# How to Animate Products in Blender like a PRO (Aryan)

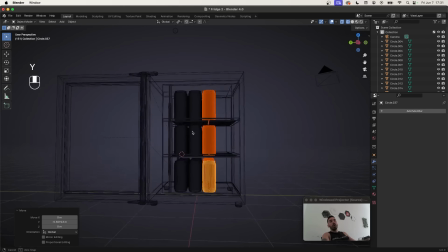(33:07)
You don't have to fill it up all the way, but you're definitely gonna need at least two rows, maybe even three. This is what your fridge looks like so far.
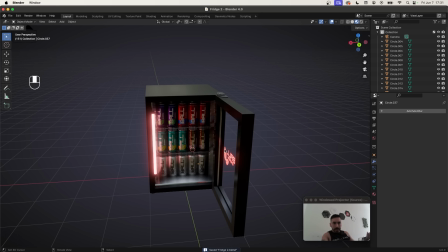(33:13)
Now let's take care of the lighting and let's take care of the animation and all that other shit.
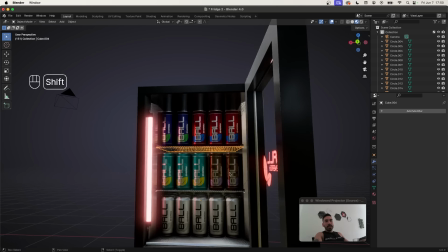(33:19)
Now before we create an environment, let's make the inside of this fridge a little bit brighter.
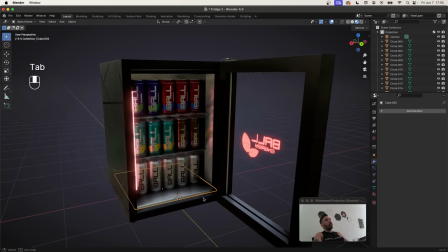(33:24)
We're going to place a 3D cursor on the edge at the bottom of the fridge like this, and with Shift A we're going to add an area light.
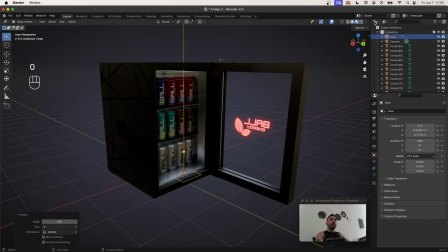(33:30)
Flip that around by 180 degrees and go to render view so you can see this a little bit better.
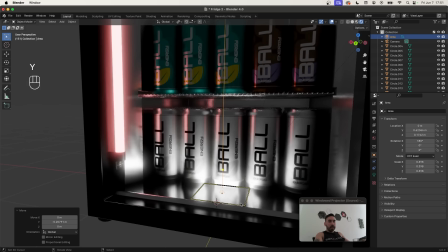(33:34)
You're going to scale this down a little bit and make sure that it's on this surface on the inside like this. Scale it up on the x-axis to make it longer.
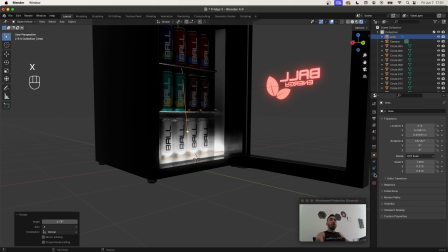(33:41)
And you might want to rotate it a little bit to change the direction of the light. You can also adjust the power for this lamp in the settings here on the right side.
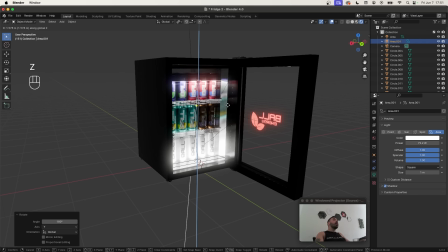(33:48)
Then duplicate this, rotate it by 180 180 degrees around the y-axis and bring it up here to the top of the fridge where it's gonna cast some light onto the cans at the top.
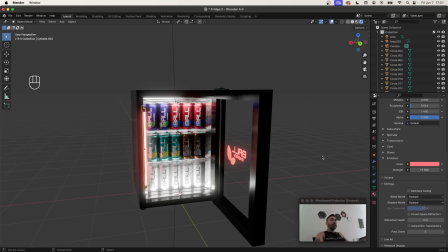(33:56)
At this point, I'm sick of this red light on these lights, so I'm gonna turn that into something more purple.
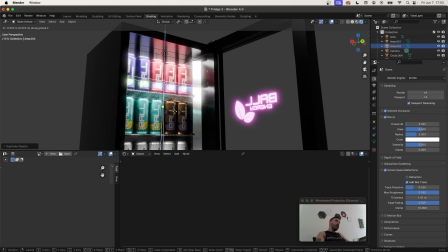(34:01)
And even though it doesn't make too much sense to have another light here in the middle, it looks a whole lot better when we add one here.
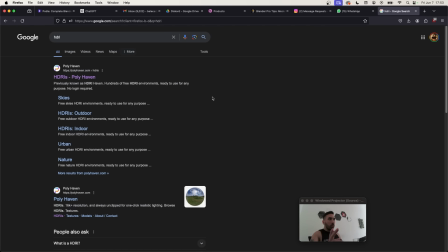(34:06)
Now we're gonna need some environmental lighting, and to get that, we're gonna go to Google, type in HDRI and go to Polyhaven HDRIs.
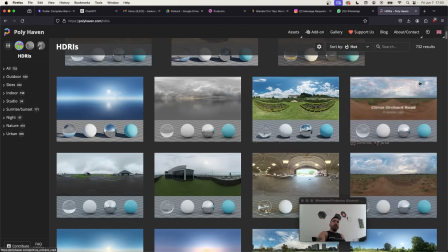(34:13)
You're gonna find a whole big ass library of environmental textures, and in the search box, you're going to type in Royal.
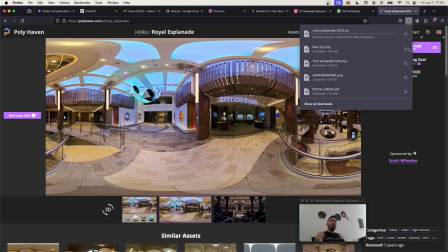(34:19)
That's gonna give you this thing right here called Royal Esplanade. We're gonna click on that, download right here, and in the shader editor and Blender, we're gonna switch from object to world.
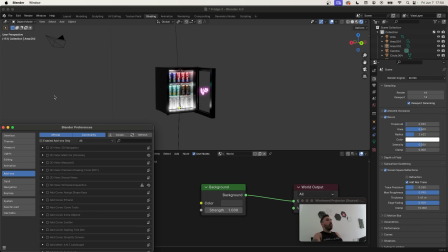(34:27)
Make sure that you have your node wrangler enabled before you do this, and to do that, go up here to Edit, Preferences, Add-ons, type in node, check this box right here called node wrangler.
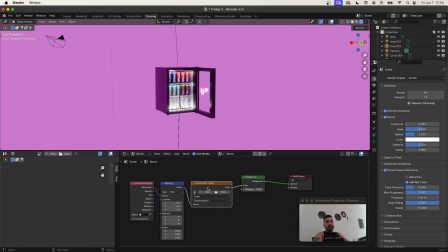(34:36)
Now when you select the background node here, you can press Control T. This is gonna allow you to load in a texture for the environment using the open button right here.
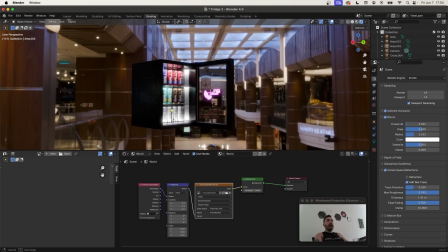(34:44)
You're gonna find this Royal Esplanade thing in your downloads folder, so open that shit up. Now you got an environment, and you can change the position of this environment using the rotation slider right here.
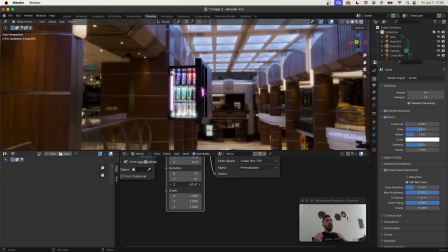(34:52)
I want this big corridor to be placed behind the fridge when I look at it from this angle, so that's gonna look something like this.
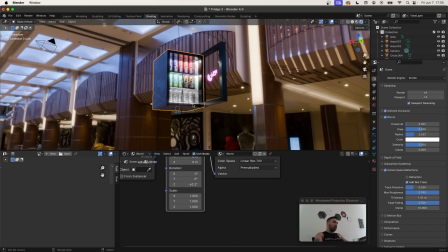(34:58)
And now we're also gonna snap the 3D cursor to the bottom of the fridge, where we're gonna add a plane.
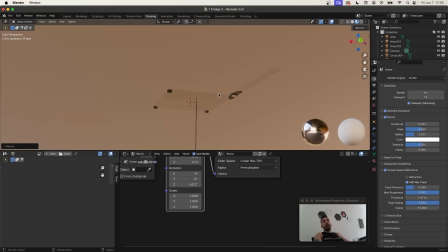(35:02)
Scale that plane up to as big as you can make it, and make sure that the feet of the fridge are not clipping through, so you might have to lower this down a little bit.
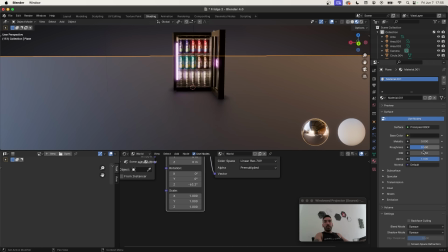(35:09)
Now add a new material to this plane and make that dark gray. Reduce the roughness a little bit, but we're gonna adjust this later.
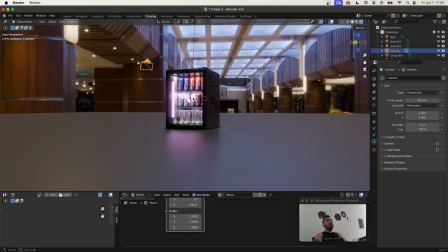(35:15)
Once we got this going well for us, we're gonna set up the camera really quickly. You're gonna place your view somewhere around this angle that you're looking at right now.
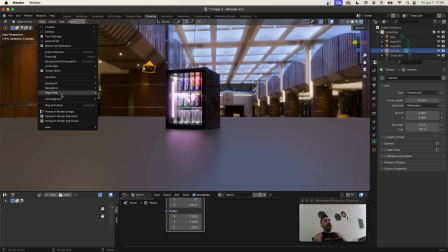(35:23)
Select the camera and go to View, Align View. In the Align View menu, you're gonna find where it says Align Active Camera to View.
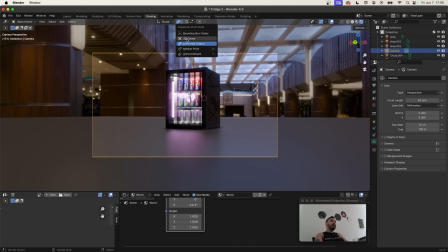(35:30)
That's gonna instantly snap the camera to your view. Now you can place the 3D cursor onto the refrigerator and use the 3D cursor as a pivot point.
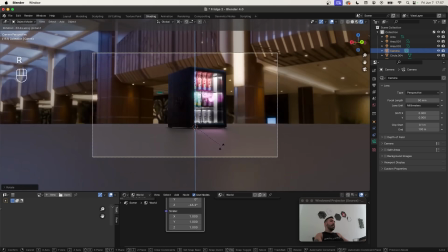(35:37)
Now you can rotate the camera around the local x-axis to lower it down, or around the z-axis where it's gonna pivot exactly around the fridge, but I recommend you keep this angle here.
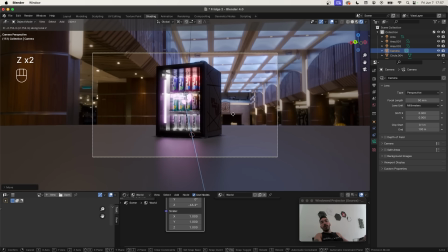(35:46)
Now I'm gonna press G and double Z to move this along the local Z axis to move it a little bit closer to the fridge. I want the animation to start around here somewhere, but before we animate the camera, let's set up the environment a little bit better. In the camera settings here, you're gonna check depth of field. Open up that menu, and in the aperture section, you're gonna reduce the f-stop to something very low,
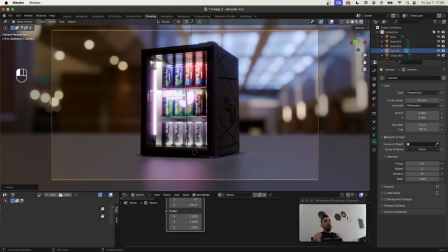(36:05)
which is gonna make the background blurry, and you might have to adjust the focus distance so you're focusing on the refrigerator.
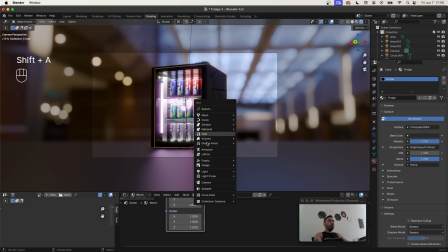(36:11)
I'm also gonna make the floor a little bit darker like this, and then with Shift A, we're going to add an area light somewhere into our scene.
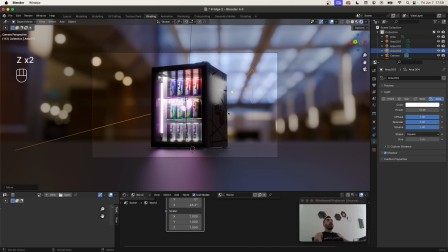(36:18)
We're gonna place that next to the fridge like this and rotate it a little bit. We're gonna push it back with G and double Z, and then we're gonna increase the power here.
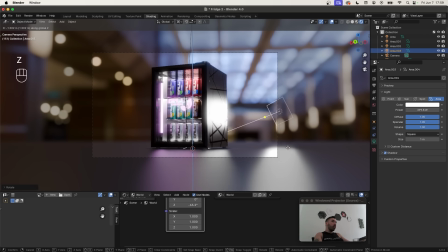(36:25)
That's gonna create a reflection on the side of the screen, so if we move this up or down, that reflection is going to change.
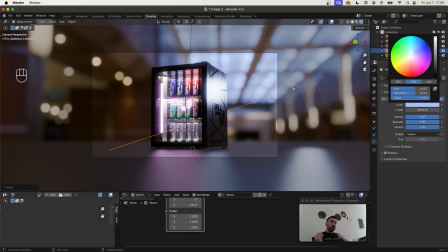(36:31)
And I'm also going to give this light a light blue color like this, so it looks a little bit more realistic given the environment.
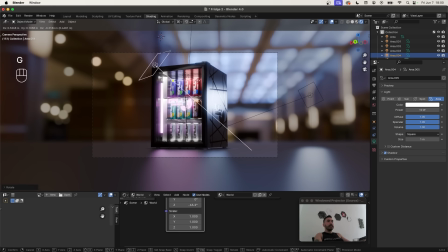(36:36)
We're also going to add another area light somewhere like this. We're gonna move that backward to the left side and crank up the power. I just want this to give me a little bit of reflection on the frame of the window, as you can see right here.
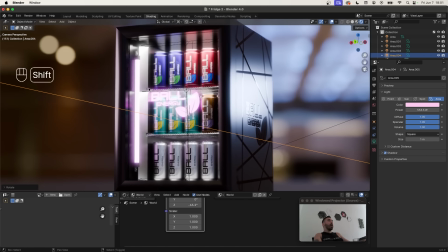(36:47)
I'm gonna make this light purple so it kind of matches this lamp right here, but I still might change the color of this lamp and the screen.
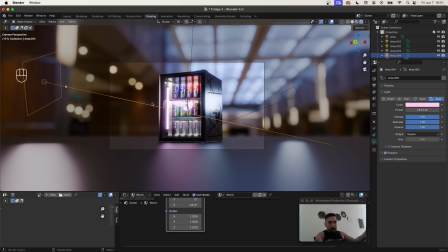(36:54)
So if I do that, I'm also going to change the color of this lamp accordingly. Now we got some basic light set up, and here's what we're gonna do next.
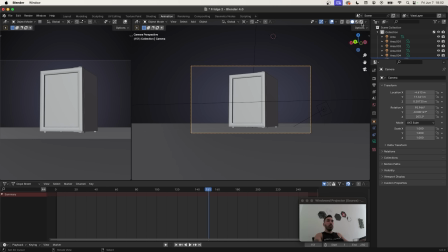(37:02)
In the animation workspace, we're gonna select the camera and press 0 to enter camera view. I'm gonna move my marker to the first frame, and here I want the camera to be in this position.